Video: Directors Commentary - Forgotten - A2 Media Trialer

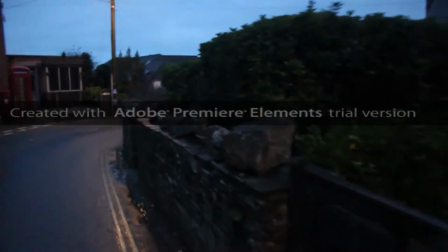(8:18) every breath you take,
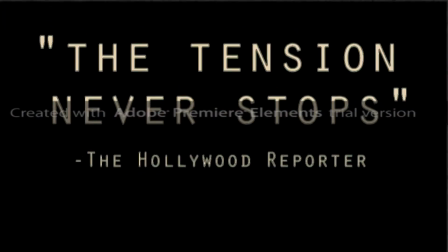(8:24) every move you
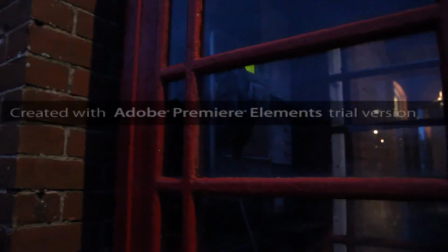(8:28) make, every bond you break, every step you take, I'll be watching you. Every bond you break, every step you take, I'll be watching you.
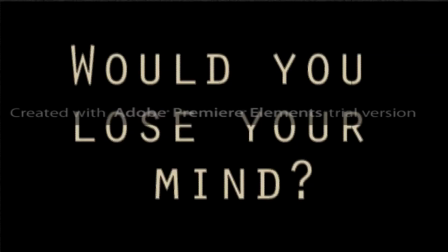The shaking of the text becomes more intense at this point, as so does the music, and it's the music starting to really build. So I decided to make the text move along with it.
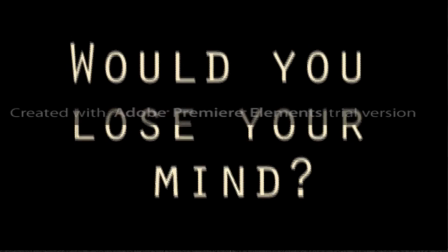(9:11)
We also have another rhetorical question as this ties in with the rest of the trailer. After this, we have a point of view shot of someone running down a road,
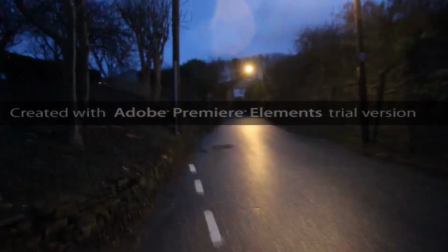(9:20)
as I felt like this was really putting the audience in the protagonist's shoes and making them feel her fear and feel the fact that someone is chasing her.
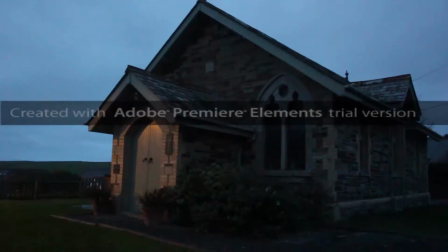(9:30)
We then have some quick editing to make the viewer feel really uncomfortable, as the fact they can't actually figure out what one of the clips is. And I did this again to make them feel really disconcerted and to make them understand how the protagonist is feeling.
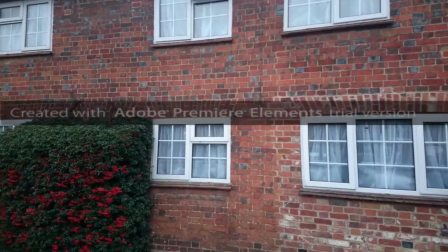(9:46)
All of this time the music is being really fast and has lots of drum beats,
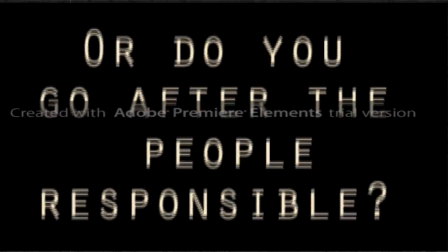(9:51)
which I decided to try and edit some of the clips into meeting as the change, but then some don't, again, to make it really disconcerting. I feel like the editing on the drum beat really makes the tension build and adds to the entire feel of the trailer.
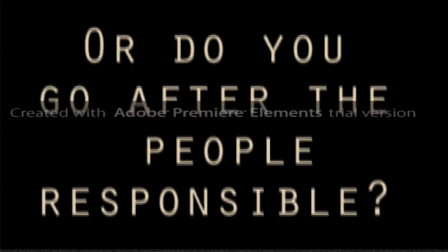After this goes quiet, the heartbeat kicks in, which I managed to take from the end of the song
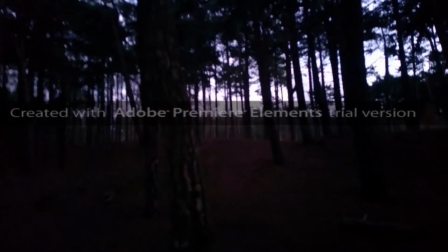(10:25)
and then put in the middle of it using a sound editing software which I downloaded for free off the internet.
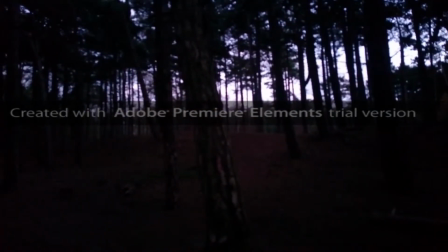(10:32)
This again really builds the tension,
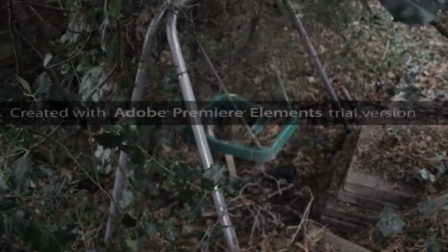(10:35)
and the silence with only the heartbeat shows you how she's feeling and the fear that's in her.
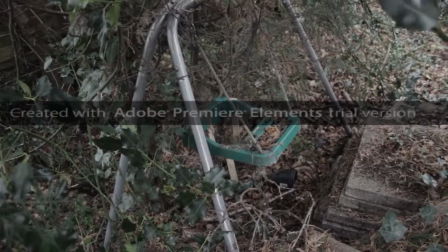(10:44)
Within this part of the trailer, I decided to include quite a lot of conventions of a horror trailer.
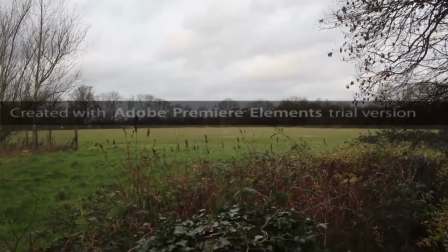(10:48)
They had a lot of images that you would stereotypically see in a horror trailer rather than a thriller, as I felt like this really added to the tension,
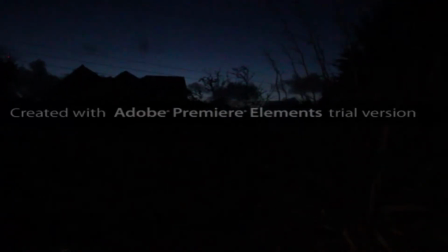(10:56)
and the dark contrasting with the light creates a very disconcerting feel for the audience.
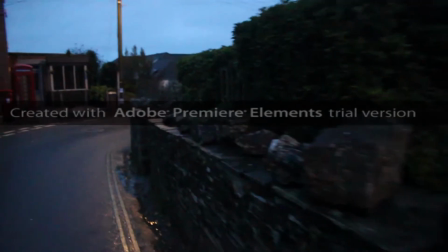(11:05)
I again for this part used the blurry transitions,
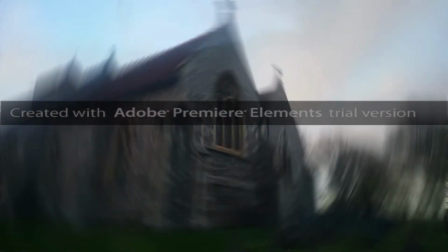(11:09)
as I felt like this really helped the audience realise how much her memories are blurring into one and how much she doesn't know which are which,
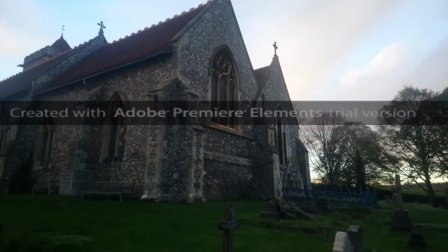(11:17)
and how they all seem to be the same thing and she can't distinguish between them.
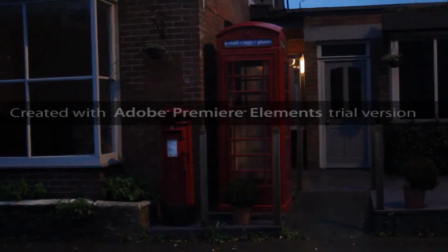(11:22)
Then after a quick cut to black, there's a shot of a telephone box which is deserted and is quite unsettling as it's very isolated.
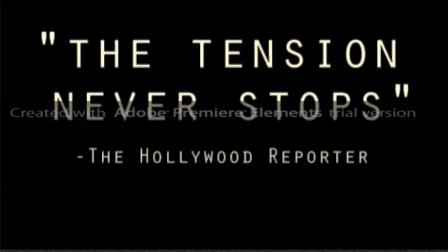(11:34)
At this point the music is back on and there are quotes from film critics and film websites,
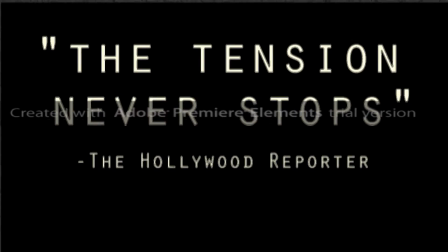(11:41)
and the use of these is a convention of film trailers, and as I didn't have cast names in there, I decided to add quotes instead.
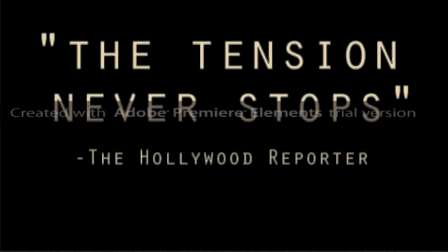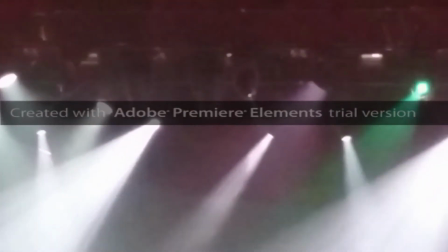(11:56)
I then included some clips between the two quotes,
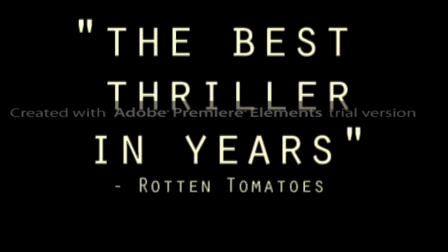(11:59)
as I didn't want them to be one after each other in succession, as I felt like that was going to be too much reading for my audience, as it's aimed more towards teenagers than older people.